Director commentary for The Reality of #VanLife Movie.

Hey everyone, I'm Forrest and I'm the director of The Reality of Hashtag Van Life. And hey guys, I'm Gabe and I'm the cinematographer for The Reality of Hashtag Van Life. Today we're doing a commentary track. We're going to watch the movie and talk about kind of the way that we set scenes and the difficulties we had on this $170 low-budget documentary.
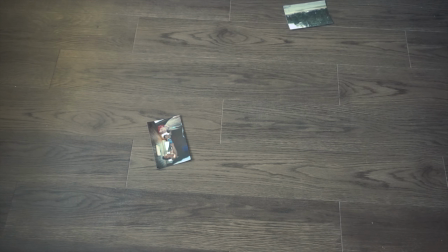23s
So this shot took me a long time to do properly because i would eventually flip one of them upside down so yeah
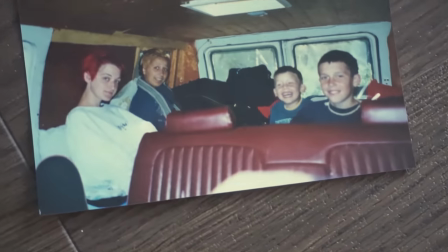33s
my name is forrest stevens you actually redo it multiple times until
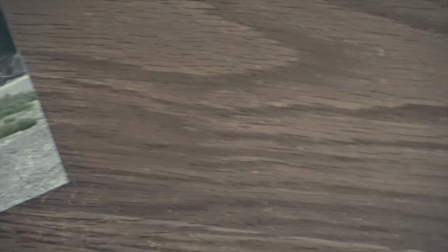38s
they all landed face up or you just make cuts oh dude i yeah i had to redo it so
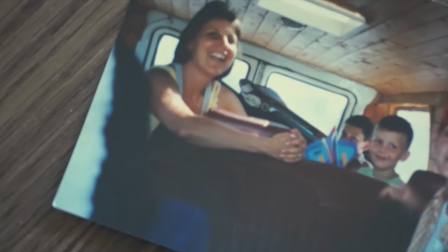44s
many times until they all landed face up
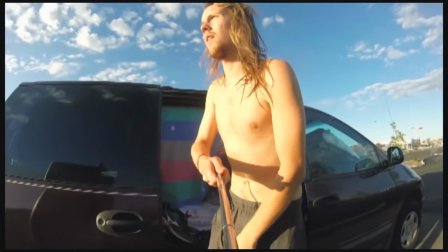48s
i really didn't have an intro for this so i just kind of had to figure something
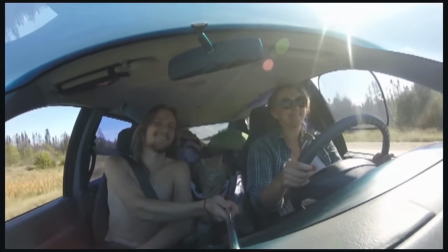53s
out and then i I used all this old archive footage that I stole off my old YouTube channel,
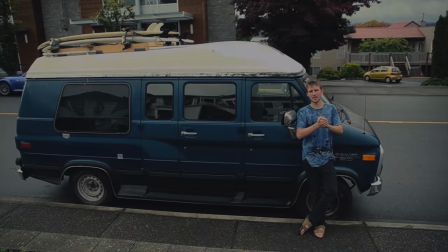60s
vlogs and stuff.
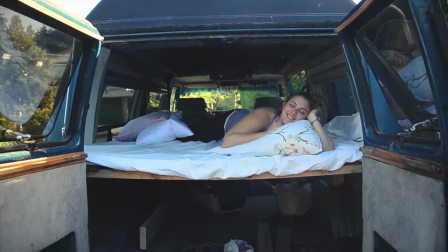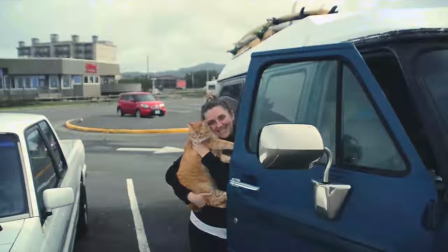68s
What was the van's name?
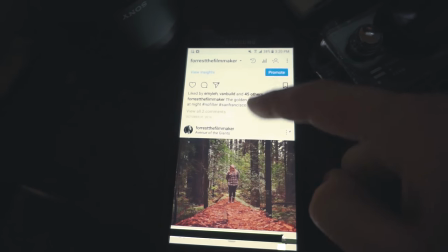72s
I don't know if I named it. The van. The van.
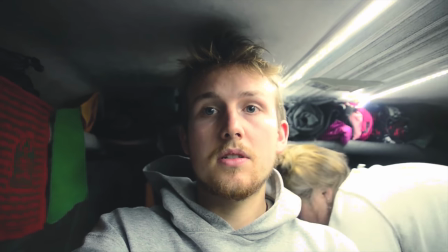78s
That was a really funny bit with the blurred Cliff Bar and Kettle Brand logos.
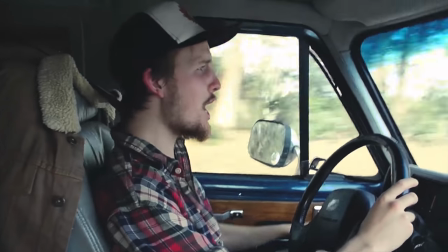83s
I thought that was hilarious because they obviously didn't pay to sponsor this either. So I just blurred it as a bit of an inside joke
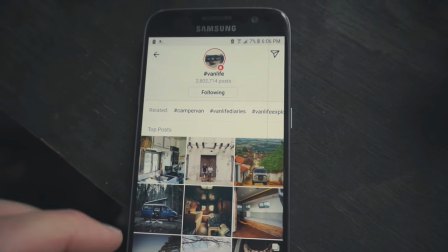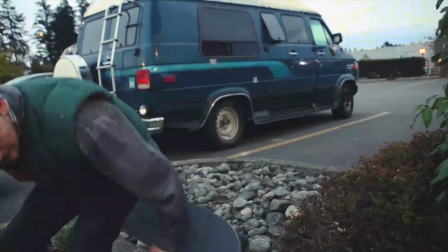97s
And then one of these is actually a van that I know that was in Victoria BC Funny enough
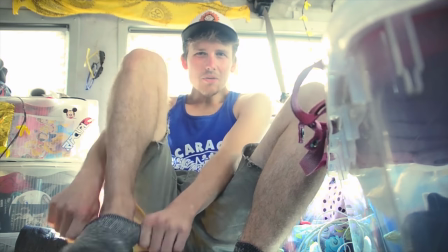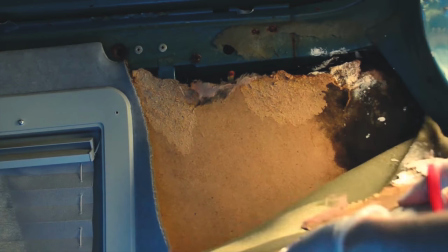109s
Got the dog coming in for college
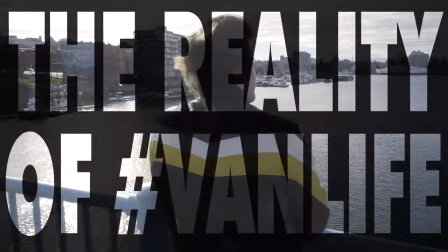114s
And this is a sweet scene because the Blue Bridge here isn't in Victoria anymore, so it's a little bit of history there.
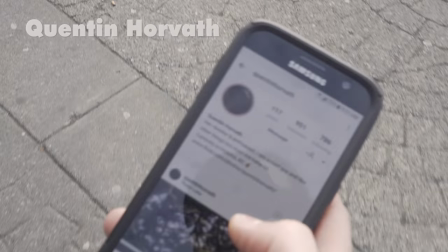122s
It's a very hard shot to get. In hindsight, a lot of the glare may have been removed with the polarizer, but either way,
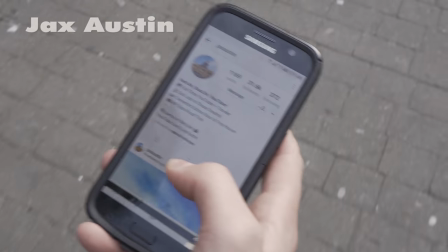130s
I was sort of behind Forrest's right shoulder with the Zhiyun crane and the A6500 on top,
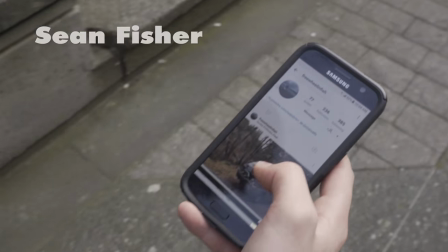139s
trying to get this cool intro bit. It was sick. The idea was good, I thought, of introducing everyone through their social,
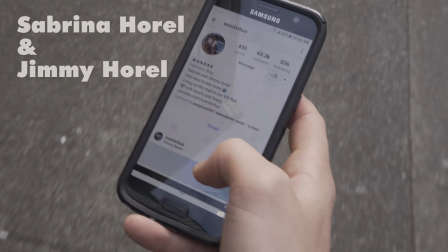146s
because it's kind of a prelude to what I'm going to be talking about in this movie. And then I shot this myself, actually with Tyler, he shot it, but with a different camera, so that's why that one looked different.
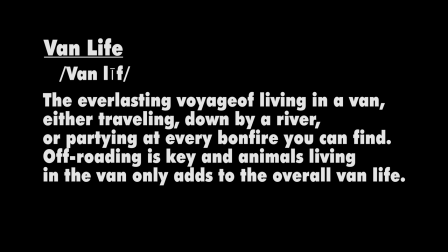160s
And this is a definition that I took parts out of, but it's originally from Urban Dictionary.
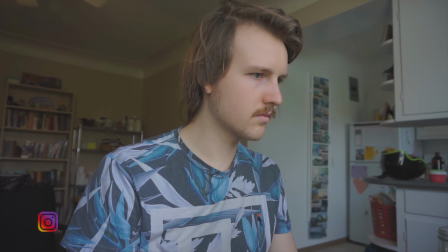168s My experience in fan life is limited and biased.
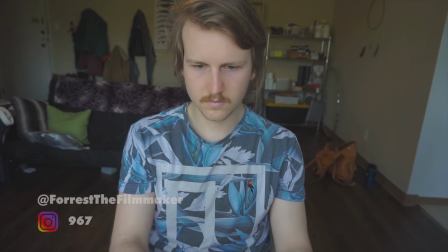171s I decided that the best way to answer the many questions I have about Vanley is to have honest conversation with people who live in Vanley.
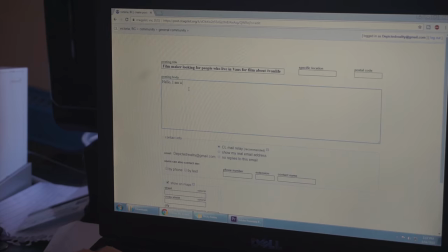179s
When you actually look closely, the continuity is so off with my hair and my facial hair. Now my hair is shorter.
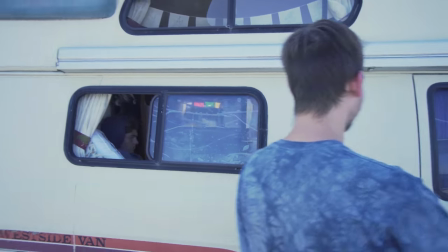186s
You can tell it took us a while to film this whole project. Yeah. And the color correction on this was something I had a lot of trouble with.
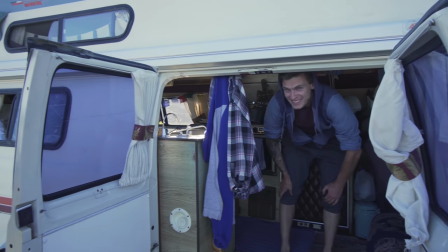194s
Just because it was overexposed.
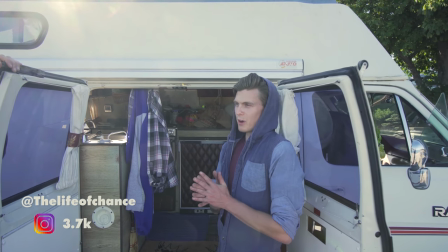198s
but like that scene where the lens or the lens flare was happening that's like my favorite look
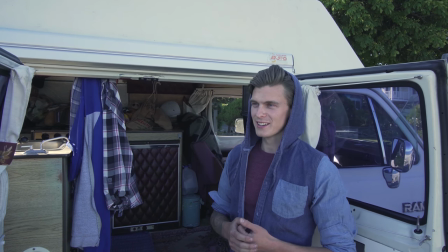203s
on cameras yeah so yeah we were kind of uh
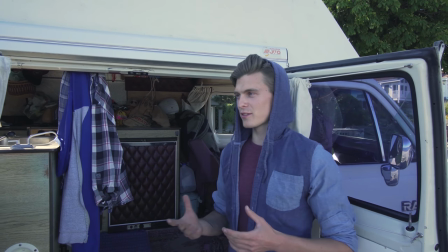208s
messing around with two different styles yes the throw uh
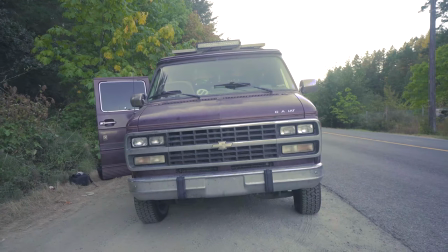213s
which is more i guess like you're in the documentary yeah that's right